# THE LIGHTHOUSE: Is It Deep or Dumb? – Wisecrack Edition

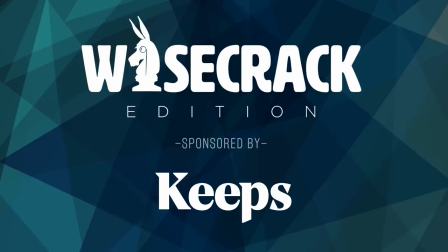This video is brought to you by Keeps.
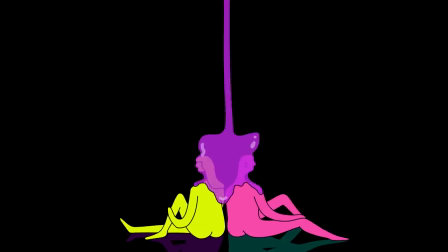Avast ye mateys! Marooned Sea Dog Jared here to- Ahem. Ahem. Talk about a 2019 film so unpredictable that the phrase jaw-dropping feels like an absurd understatement.
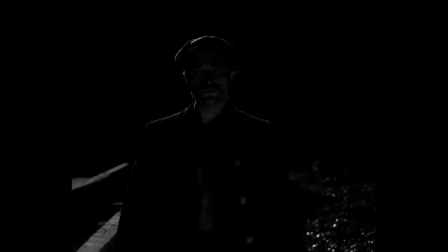The Lighthouse. Whenever a movie leaves me feeling that weird cocktail of impressed awe and confusion,
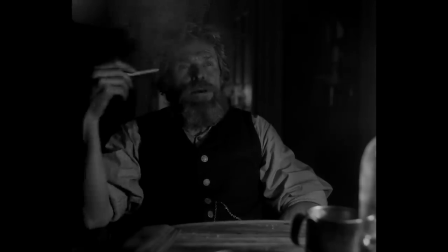I have to wonder, is this film too smart or is it just pretending to be?
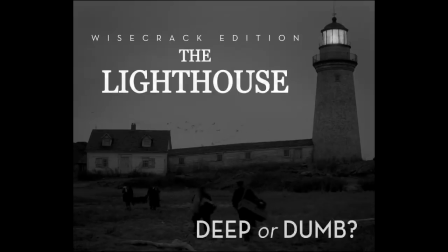Let's investigate in this Wisecrack Edition on The Lighthouse. deep or dumb, and of course, spoilers ahead.
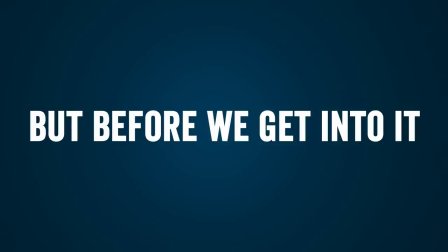But before we get into it, I want to give a shout out to Keeps.
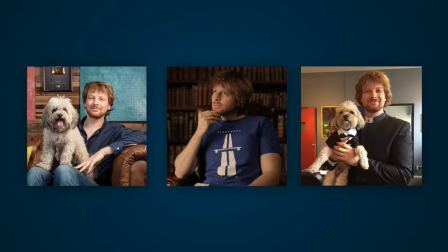A lot of you know how much I like my hair, it's part of my identity, so I'm scared out of my mind about losing it, and from what I've learned, prevention is the key.
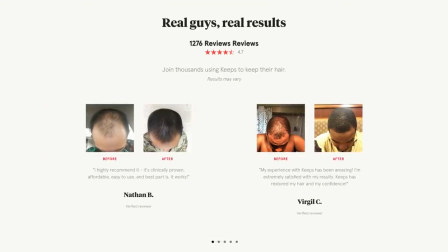If you've noticed your hair thinning and want to keep yourself from going bald, you've probably already invested in prevention techniques.
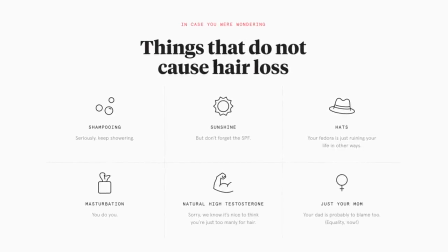But staying out of the sun or throwing away all your hats won't solve the problem because genetics are the main cause of male pattern baldness.
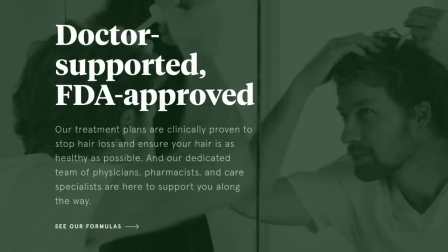Keeps is a prevention tool you can use to save your hair. Keeps offers FDA-approved treatments to combat the symptoms of hair loss.
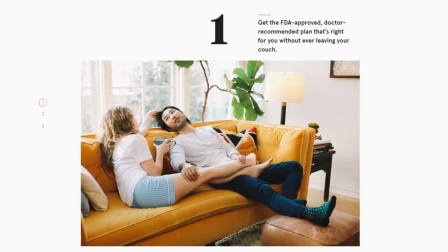With Keeps, you meet with a doctor online, order your prescription or over-the-counter medication and get everything delivered right to your door.
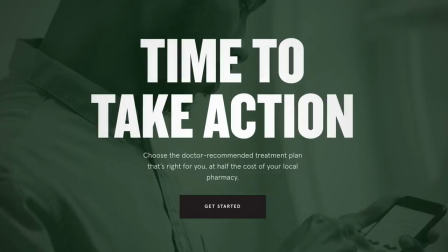With Keeps, some men even experience hair regrowth. If you're noticing hair loss, do something about it and try Keeps today.
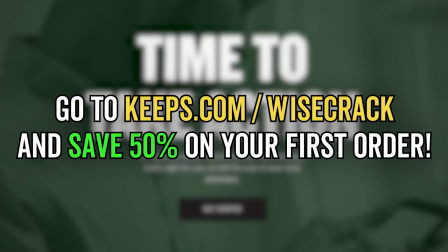Click the link in the description or go to Keeps.com slash Wisecrack and you can save 50% off your first order. And now, back to the show. Alright guys, let's do a quick recap.
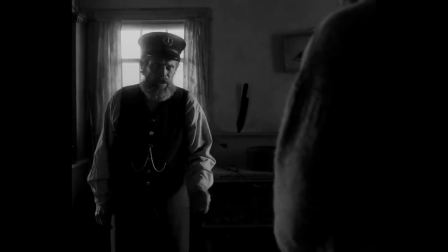Lighthouse spotlights, no pun intended, the relationship between seasoned lighthouse keeper Old, played by Willem Dafoe,
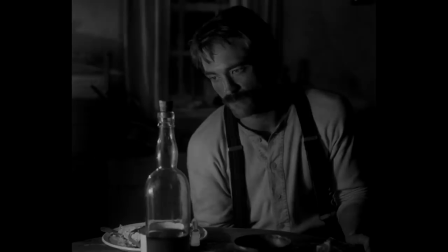and his reluctant mentee Young, played by that vampire guy who's arguably the best young actor of the moment.
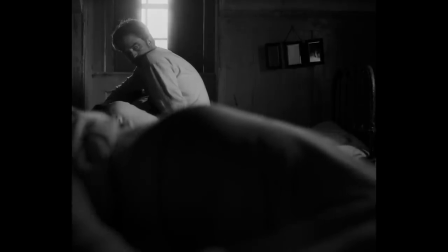Anyway, Old is gassy and gaslighty,
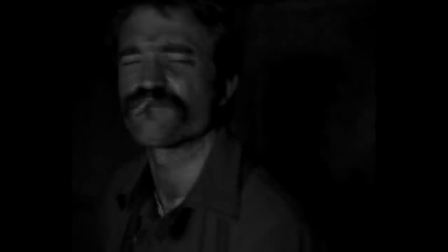potentially screwing with Young for his own amusement, putting him through punishing physical labor, and constantly trying to get him wasted.
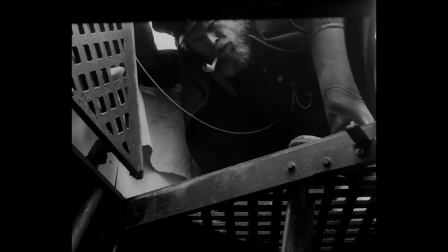All this while also refusing to let Young look at his precious lantern.
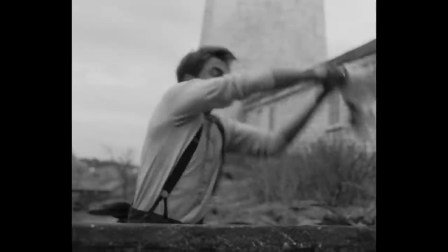The day before they're supposed to finally leave, everything goes buck wild.
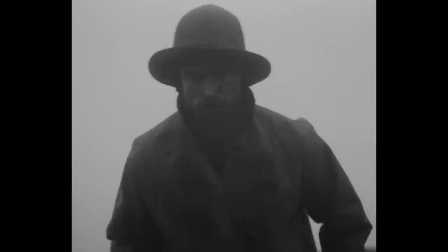Young kills the s*** out of a seagull, causing a gnarly storm to brew, and then is like, man, do I need a drink.
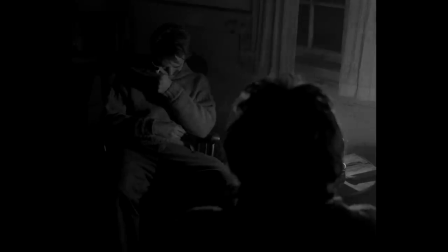The men bond, open up about their past, and even sing fun sailor songs.
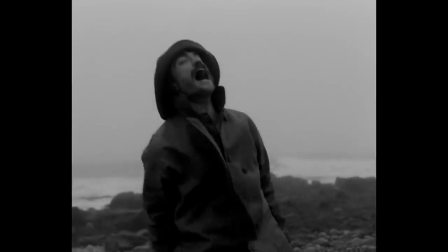When the fairy fails to pick them up, things degenerate fast. Young, who we've learned killed his former boss and assumed his identity.
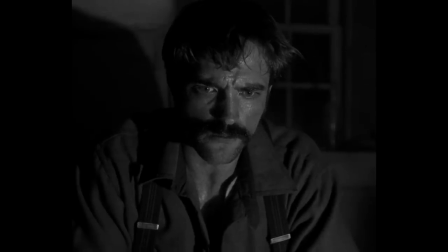Just stood. Watched him get swallowed by them logs.
Loses all the sh** and beats up Old, eventually killing him.
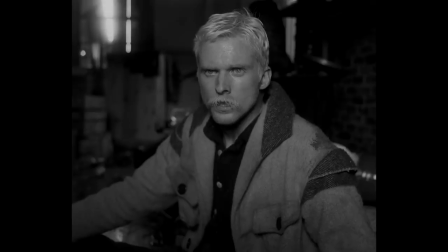But not before pausing to hallucinate him as his dead boss, a mermaid, and a squid creature.
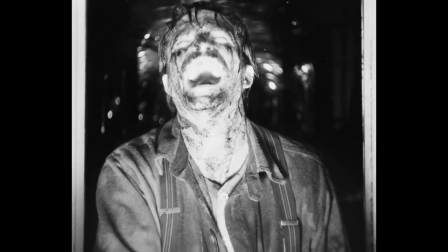Then Young finally gets to see the light, which is a beautiful, serene experience.
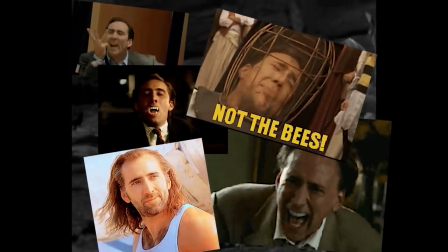Kidding, it just about kills him, and we end on an un-YouTube-friendly shot of him lying naked on a rock while birds peck at his innards, which we have thoughtfully concealed with Nick Cage GIFs. Okay, so, what in the name of Poseidon just went down? The way we see it, there are countless possible ways to glean meaning from this film, so we're going to focus on three, aesthetics, psychosexual dynamics, and mythology.
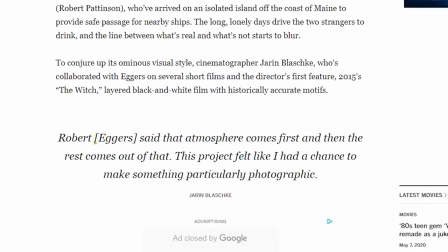Let's start with aesthetics. According to the film cinematographer Jaron Blaschke, Eggers said that atmosphere comes first and then the rest comes out of that.
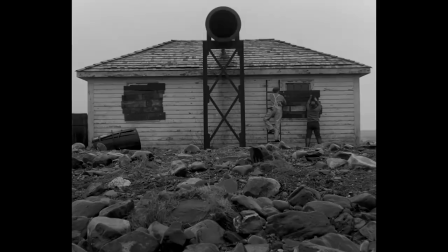And boy, this film's got atmosphere for days. It feels out of a different, nonspecific time, with an old-fashioned,
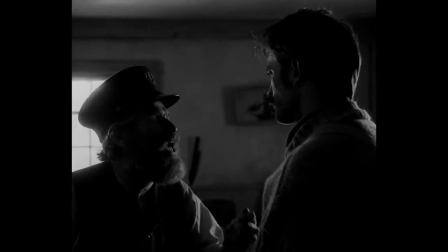boxy, 1.19 to 1 aspect ratio that visually smushes the two men together and makes us increasingly claustrophobic.
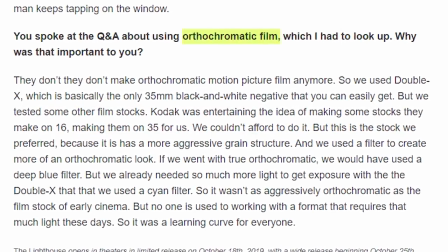They also mimic the look of orthochromatic film, which dates back to the early days of photography and was particularly used for portraits.
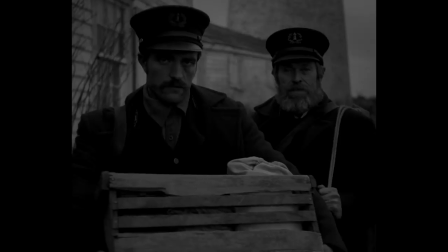Fittingly, the first frontal view of young and old is presented almost as if they're posing for an old-fashioned portrait, as they gaze at the camera unnaturally still.
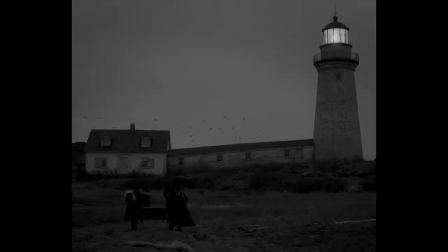Orthochromatic film filters out red light, giving the sky a washed-out look and people's faces a darker, more textured complexion.
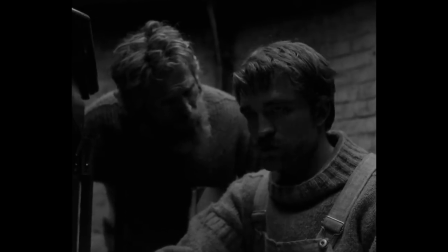It's evocative and surreal, and makes the actors look weathered as hell.
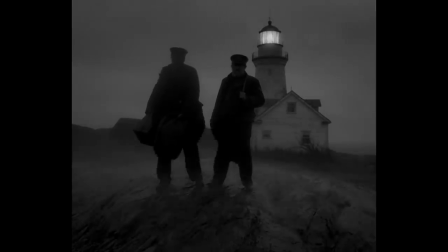Because they were using old lenses and an old style of film, everything about the production process had to be super meticulous.